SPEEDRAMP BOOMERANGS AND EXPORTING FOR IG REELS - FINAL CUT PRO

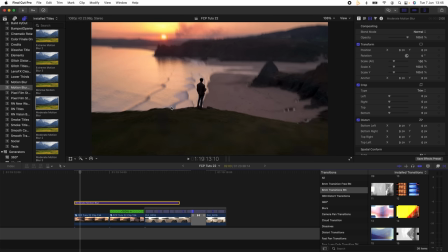(4:02)
it adds like this nice motion blur effect which smooths everything out and gives it a really cool look i'm not going to add in more video clips because i just use the same techniques that i did here on the rest of them now i'm going to go through how i export it in
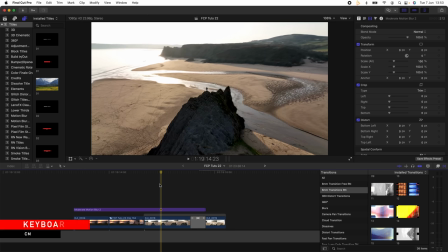(4:18)
vertical format for instagram reels what i'm going to do is just press command j on the keyboard and this will open up the project settings
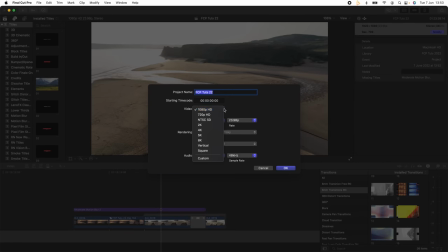(4:27)
up here on the right hand side and then i'm going to click modify and i'm going to click video and i'm going to go down to vertical change the resolution to 2160 by 3840 click okay so
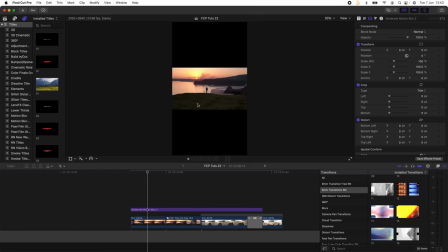(4:40)
now my video looks like this but there's a really cool feature that will automatically change your video clips so that they fit the vertical project so what i'm going to do is select all of my video clips go up here to modify and click
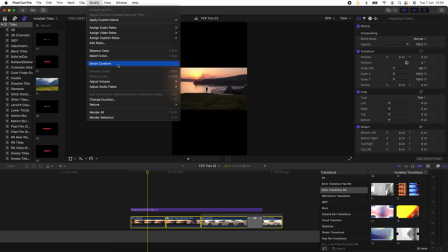(4:55)
smart conform and this will automatically scale up my video clips so that they fit nicely into the vertical format
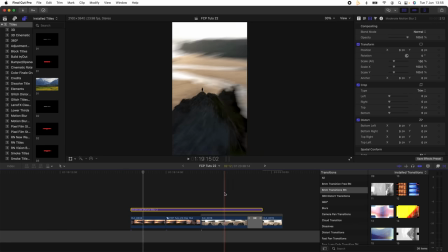(5:05)
so now my video clips are scaled up so that they fit nicely into the vertical project what i like to do is go through and just change the position on the x axis
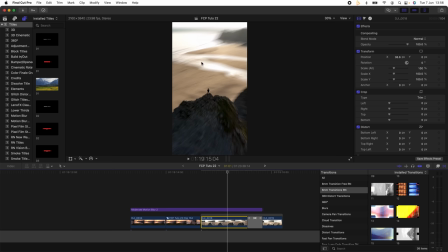(5:20)
just to make sure the composition on each video clip is nice so that the subject is where you want it on the screen you wouldn't get
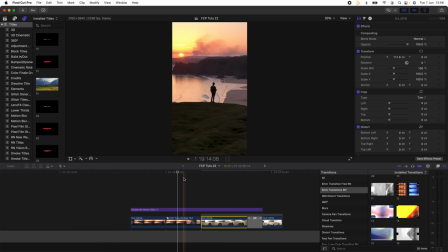(5:28)
that problem when you should shoot vertical video but because i do youtube mainly i always have to shoot in widescreen so now my video is ready to
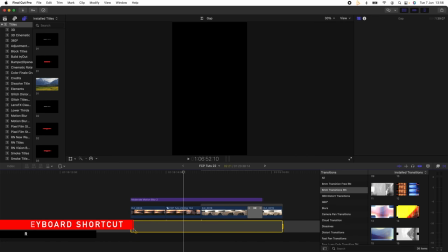(5:37)
render i will just select the range on the timeline go up to the export
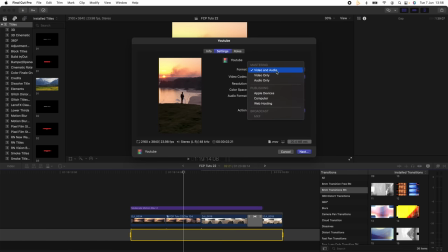(5:43)
button and i'll use the mastering video and audio setting and the h.264 video codec make sure the resolution is is in 4k and then i'll just export it like this and then it's ready to upload to instagram
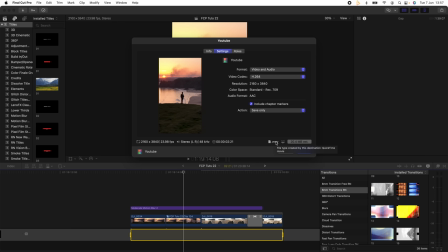(6:01)
reels and this one actually turned out in really good quality you can go check it out on my instagram if you want so those export settings worked
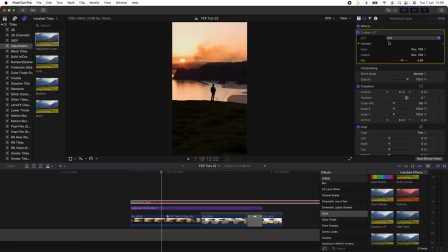(6:08)
nicely for the color grading the base lut that i was using was the a12 lut from my explorer lut pack 3 you can check that out i'll leave the link in the description and yeah that's pretty much it for this video i hope you guys enjoyed it and i'll see you in the next one
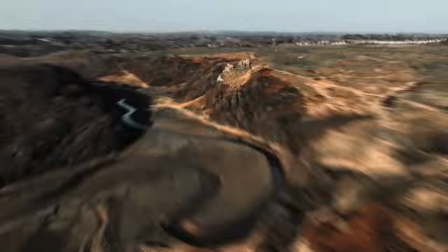(6:25) Raindrop Spookin' up In the hot bar Spookin' on your bitch Yeah Spookin' up In the park Spookin' up Spookin' up Spookin' up